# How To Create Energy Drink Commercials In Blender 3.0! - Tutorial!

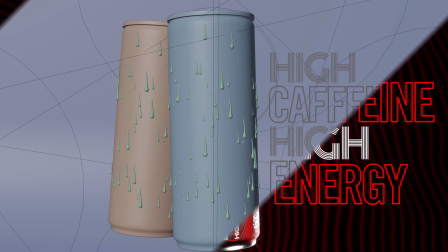13s
In this video, I'm going to show you how I created this energy drink commercial. I've added timestamps in the description down below so you can more easily follow along.
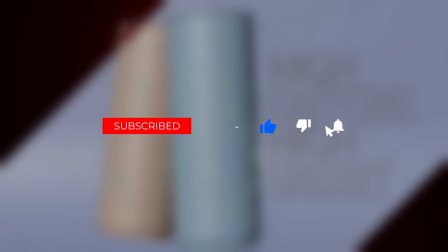22s
Before we jump into it, don't forget to subscribe and also follow me on Instagram.
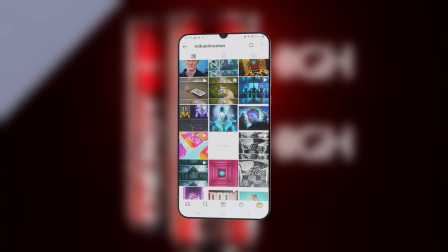26s
I'm more active over there, so yeah. Without further ado, let's begin.
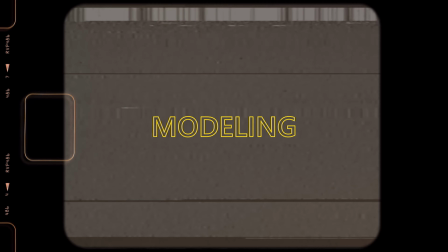35s
First up, we need to find an image on an energy drink can. This image will both serve as a reference when you're modeling and also a texture when you're shading.
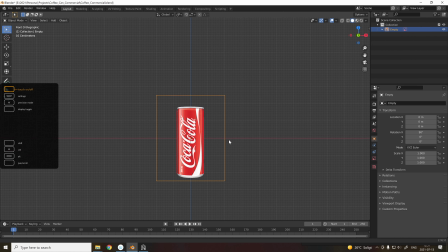48s
Back in Blender, we import the image as a reference, and I lowered the opacity so you can more easily see what you're doing.
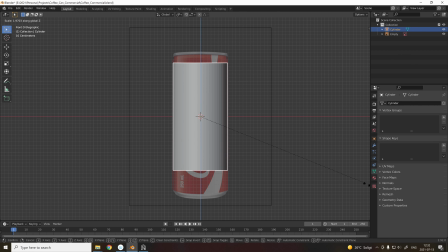53s
Then I imported a cylinder and dragged it into the shape of the can. Then I extruded all the pieces for the top and bottom of the can.
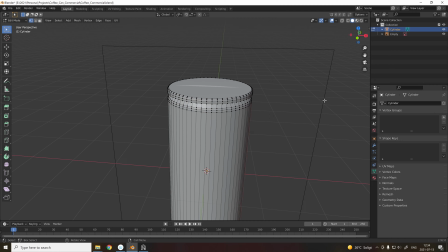60s
Don't forget to bevel all the edges. This will add more realism to the model. I decided to ignore the details on top because we will only see the front of the can in the final shot.
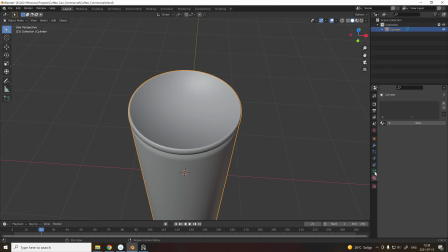74s
Then I just applied Shade Smooth, and to solve the artifacts on top I went into the normals and checked in Auto Smooth.
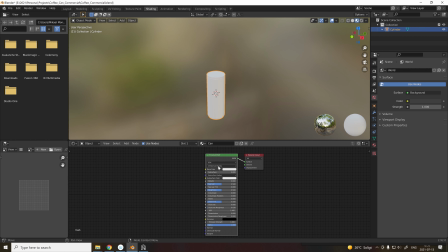84s
In the shading tab I created a new material and I used the node wrangler to assign the image.
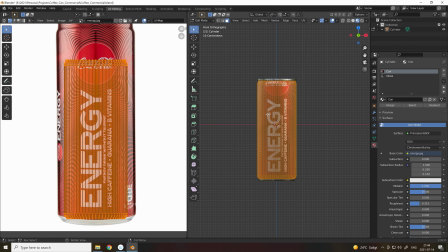90s
Then I jumped into the UV editor. And here I use the method project from view because we'll only see the front of the can.
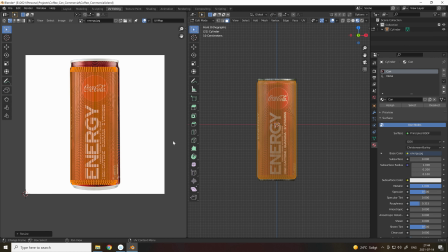97s
Now grab it and scale it up so it fits the image texture. Alright, looks good.
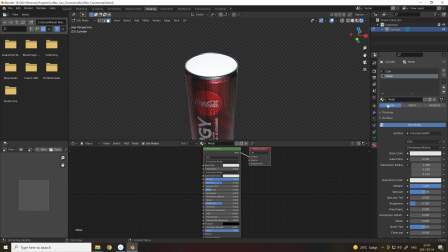103s
For the top and the bottom of the can, I just assigned a simple metal shading.
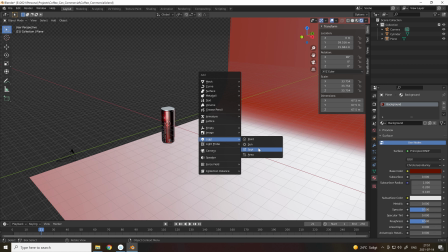112s
To create the background, I imported a plane and extruded the ground face, and for the edge I just bevel it down. And then apply Shade Smooth.
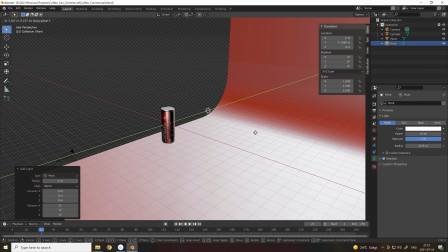125s
I began by adding a point light behind the can to light up the background, but later on I changed it to a spotlight.
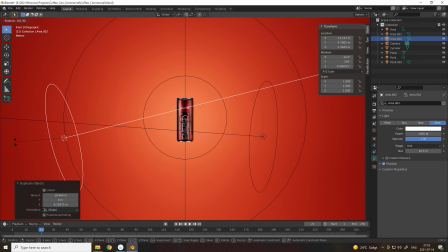132s
Then I just copy and pasted different spotlights around the can to illuminate it and also separate it from the background.
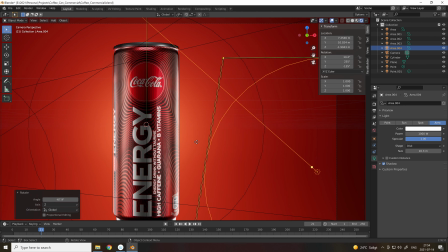139s
And these will act as rim lights. This will give a sort of a halo effect around the can.
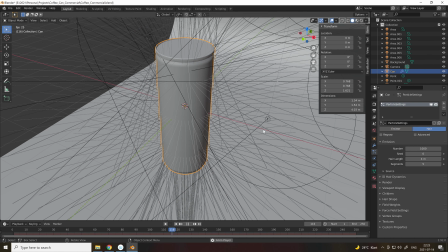148s
Next step was to add the condensation on the surface of the can. I added a particle system and then changed it to a hair particle system.
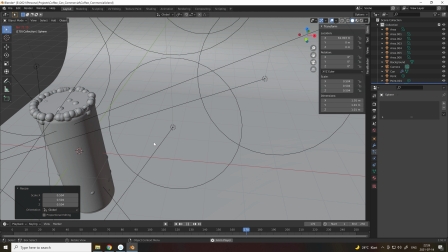155s
Under the render section I switched the source from path to an object. Then I increased the amount of particles to fit the look that I was after.
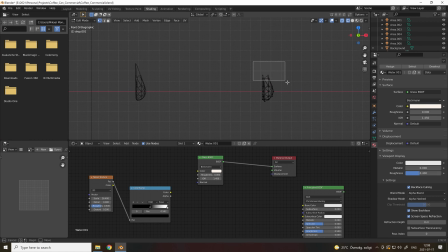168s
To create the water drops, I just used a subdivision surface modifier onto a sphere and then dragged out and extruded the top parts to create the trail of the water drop.
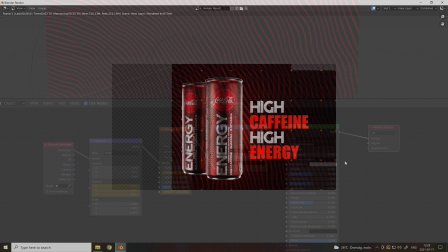181s
Then I created a duplicate of the can and rotated it into place. I also added some text to the right side of the cans just to see how the end result would look, but I will do all the text in DaVinci Resolve.
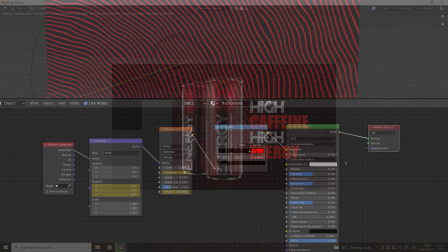195s
I forgot to record how I created the background texture, so here's an image on the node tree for the shading.
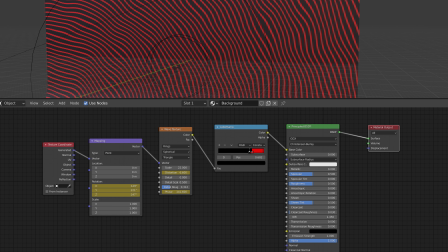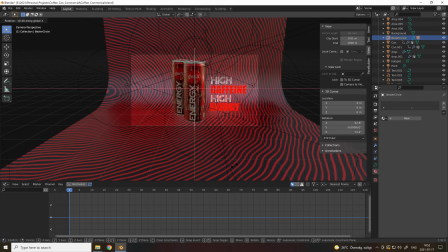208s
During the animation part, I added some simple rotation in the Z-LED for the cans, and for the camera I used a really simple trick.
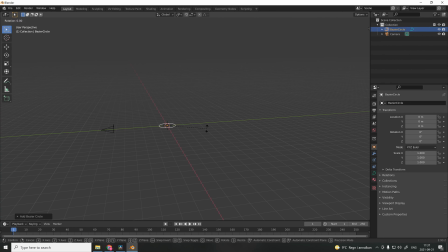215s
First you add a circle, then you scale it into the right shape and parent the camera to the circle. So when you rotate the circle, you get this perfect rotating motion around the object.
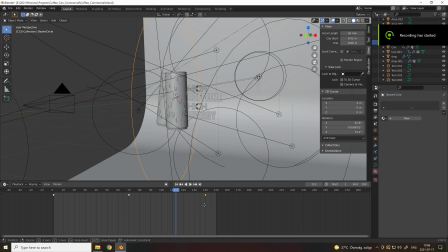226s
I also decided to parent the background to the camera motion.
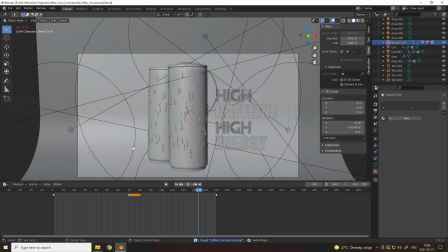230s
By doing so, you keep the background in frame while you get this nice rotation for the cans.
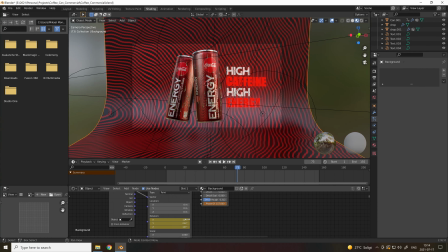236s
Throughout the animation, I also added some keyframes for the background texture. This gave this wavy and organic animation behind the cans.
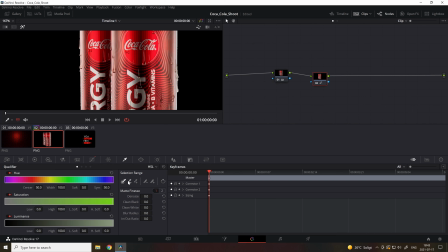247s
In DaVinci Resolve, I imported the different layers, first the can layer, and then also the background layer, and merged them together. For the color grade, I did some simple color boosts, and a nice and neat trick is to isolate the white parts of the can.